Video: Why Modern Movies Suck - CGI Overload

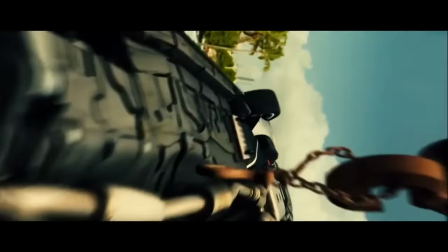[4:06]
Apart from looking fake as fuck, it's also ridiculous on a purely conceptual level, because you know that there's no way anyone could actually hope to time a jump like this.
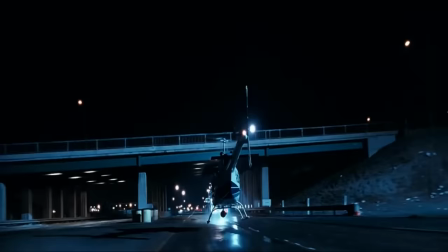[4:15]
And it's not just cars flying through the air either. Look at this shot from Terminator 2, where a chopper has to fly underneath a freeway overpass.
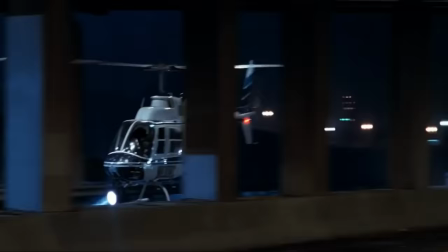[4:22]
There was no computer trickery involved in this one, they actually used a real chopper flown by a fucking Vietnam veteran,
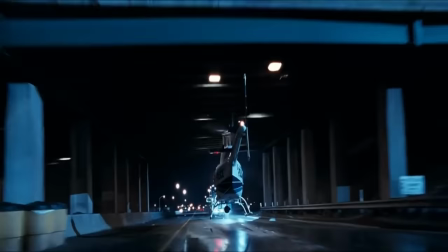[4:29]
and the shot was considered so dangerous that the film crew refused to shoot it. So James Cameron ended up filming it himself.
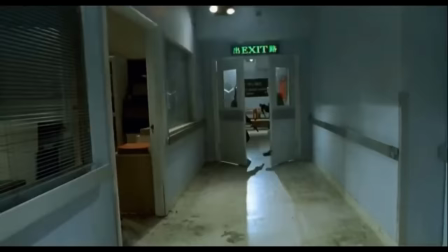[4:35]
And well, it pays off. It looks real because it fucking is. It's the same deal with explosions and pyrotechnics in action sequences.
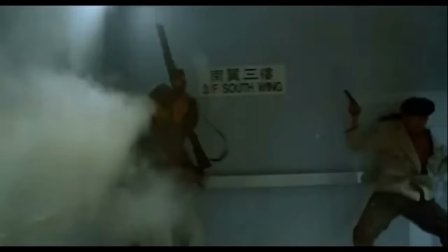[4:42]
I mean, look at this epic scene from Hard Boiled. Boiled, one of John Woo's greatest ever movies.
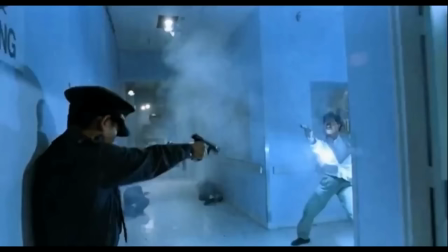[4:48]
All of this was done with squibs and blanks and pyrotechnics, and probably a shit ton of rehearsals to get the 3.5 minute sequence to work.
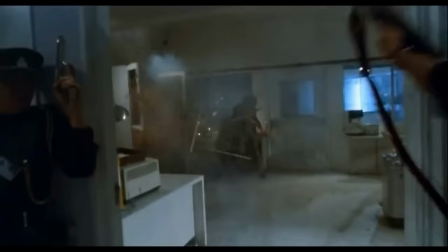[4:55]
If any one of these actors had missed his mark or fucked up his lines or forgotten his next action, they would have had to start the whole scene again. How many movies today would put in that kind of effort?
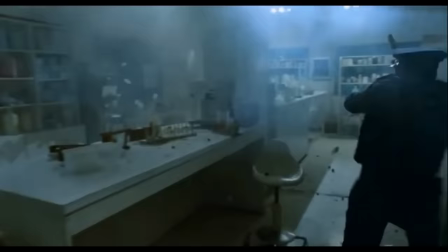[5:05]
Or would they just use multiple cuts and highly controllable CGI explosions to produce it in the quickest, safest, and most efficient way possible?
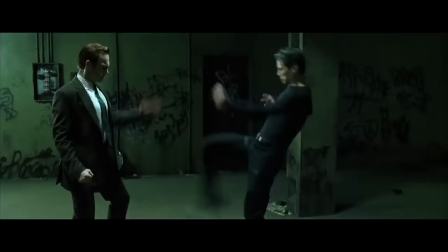[5:13]
But what about fist fights? Well, take a look at the subway fight from the first Matrix movie.
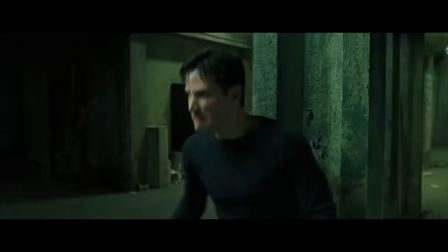[5:18]
It's an excellent back and forth fight sequence with solid choreography that doesn't outstay its
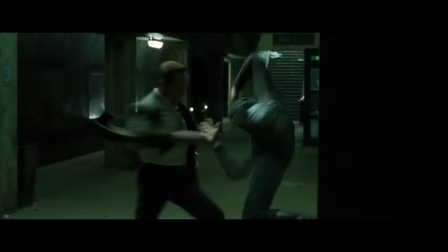[5:23]
welcome and actually tells a cohesive story about the shift in momentum between the two main characters.
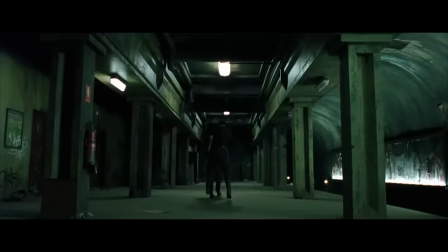[5:28]
And while there's definitely wire work involved, it's still very much two actors fighting in a real physical location.
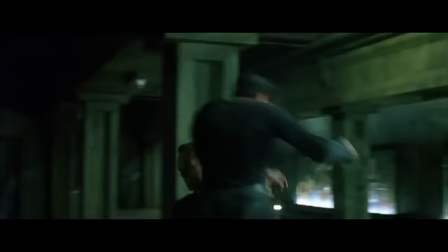[5:34]
Every kick and punch has actual weight behind it, and the sets look solid and convincing because they actually exist.
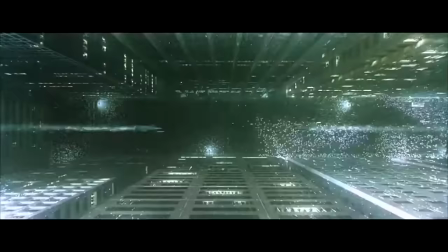[5:40]
They're not just some flat, soulless background that was composited in later. Skip forward a few years to their final battle in The Matrix Revolutions, and what do you get?
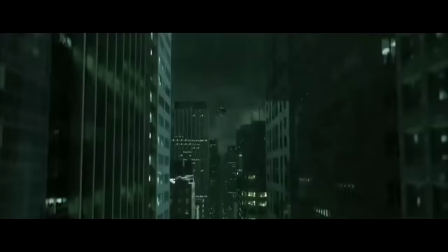[5:49]
A CGI Neo and a CGI Smith endlessly punching each other while flying through a CGI city in the CGI pouring rain.
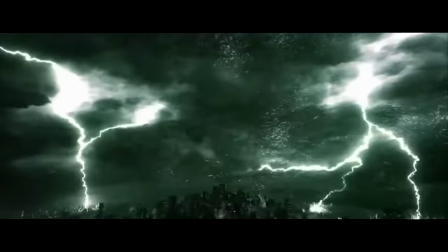[5:56]
You see how much less involving and engaging it is? You see how constantly trying to up the stakes and spectacle actually makes it harder to connect with what's going on?
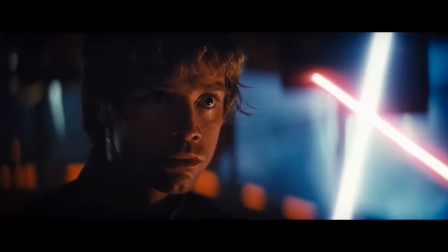[6:05]
Shit man, Star Wars fell victim to this kind of thing decades ago.
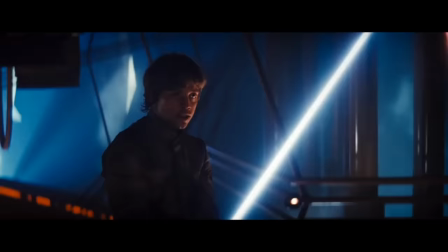[6:09]
The lightsaber fights between Luke and Vader in the OT weren't big choreographed affairs with incredible moves and spectacular effect shots.
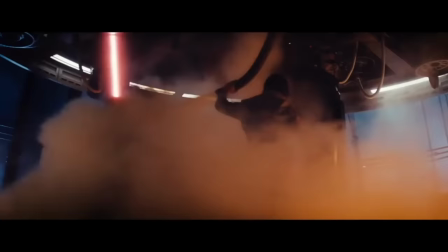[6:16]
Most of the time, they were fighting in dimly lit rooms and corridors.
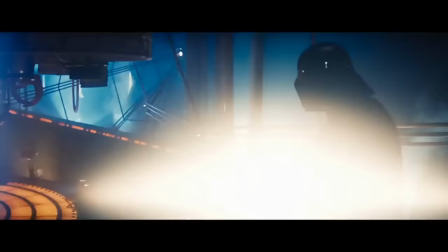[6:20]
It was tight and claustrophobic and clumsy at times, but it worked because it was more about the emotions of the two characters than the moves they could pull off.
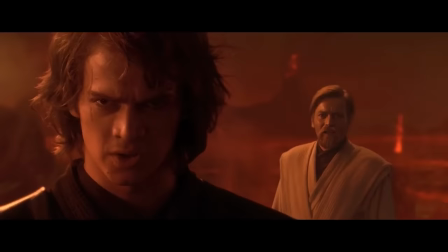[6:28]
The physical constraints of the time forced the director to focus more on the emotion of the characters, and it paid off.
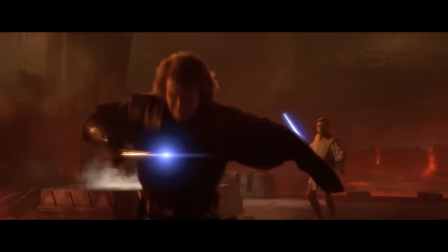[6:34]
Then compare it to the fight between Anakin and Obi-Wan in Revenge of the Sith.
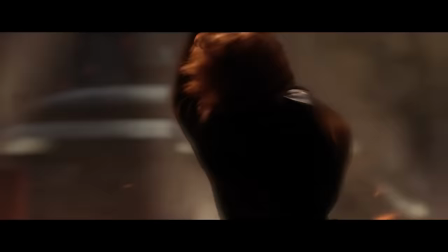[6:38]
That shit's got them flying and leaping all over the place in CGI form, pulling off very obviously choreographed moves,
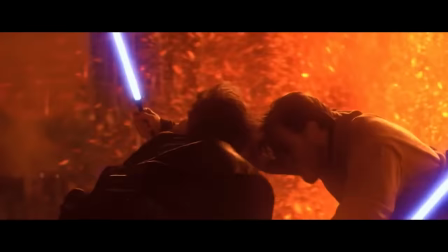[6:45]
and battling through crazy spectacular landscapes for what feels like 15 minutes straight.
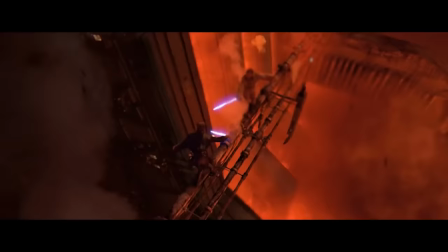[6:50]
It reeks of excess and over-the-top spectacle at the expense of good storytelling, and it pretty much exemplifies the lesson that bigger isn't always better.
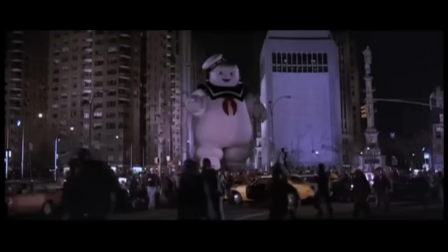[6:59]
But what about creatures and monsters, you might ask? I mean, we've been fascinated with stuff like that since the dawn of cinema.
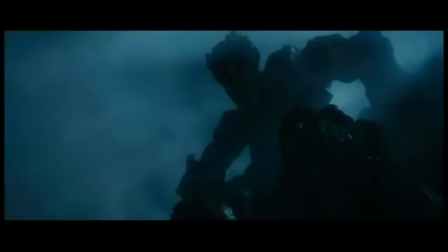[7:05]
What's scarier than a good monster? Well, terrifyingly bad CGI.
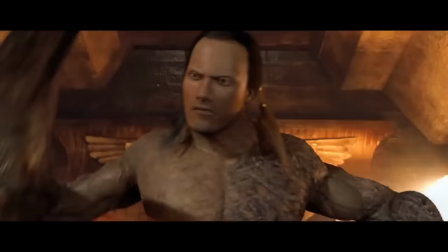[7:10]
And no, I'm not even going into the obvious stuff like the hilariously shit Scorpion King.
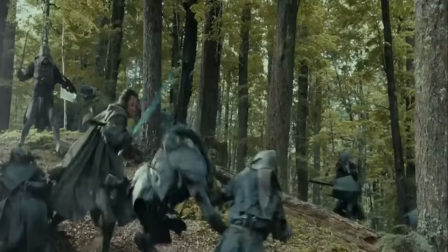[7:16]
First up, let's look at two examples from the same director, Peter Jackson, best known as the director of the Lord of the Rings trilogy.
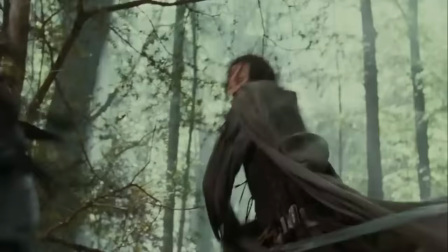[7:23]
Now, the orcs from the Lord of the Rings were actually done with practical effects.
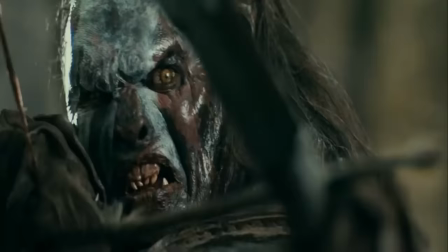[7:27]
This dude right here was put together with prosthetics and makeup, and I think we could all agree he looks pretty damn good.
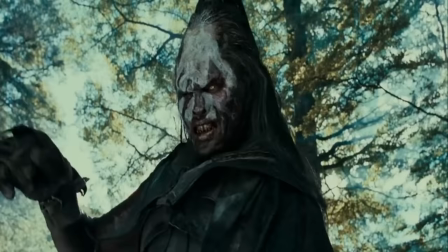[7:33]
The makeup effects, the armor, the size and build, even the contact lenses on the eyes, they all add up to a pretty convincing character on screen.
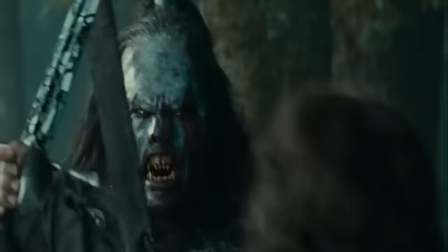[7:41]
He's still vaguely humanoid, but monstrous and deformed at the same time. A bit like your average nightclub goer in Aberdeen.
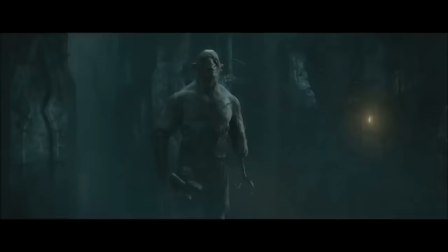[7:48]
Now consider a similar antagonist from the Hobbit trilogy, made more than a decade later and relying more heavily on CGI.
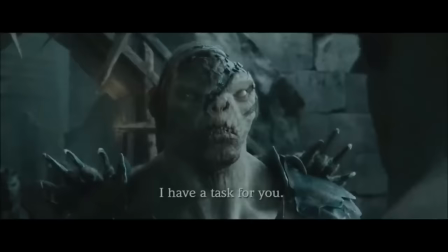[7:55]
You see how boring and lifeless his face looks now? How there's no real detail or expression in his features, his clothes, or his overall appearance?
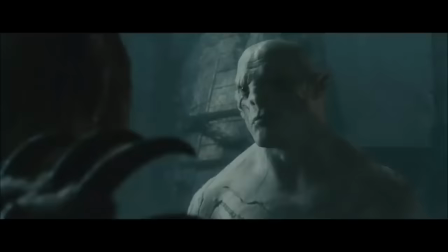[8:04]
He's just this dull grey blob that does absolutely nothing.
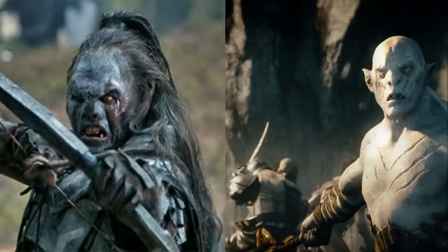[8:07]
He's not intimidating and he's not interesting, and in fact it's very obvious that he doesn't even exist.
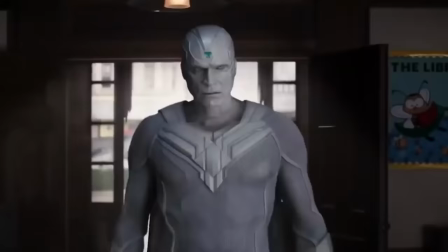[8:13]
I know which one I'd rather have in my movie.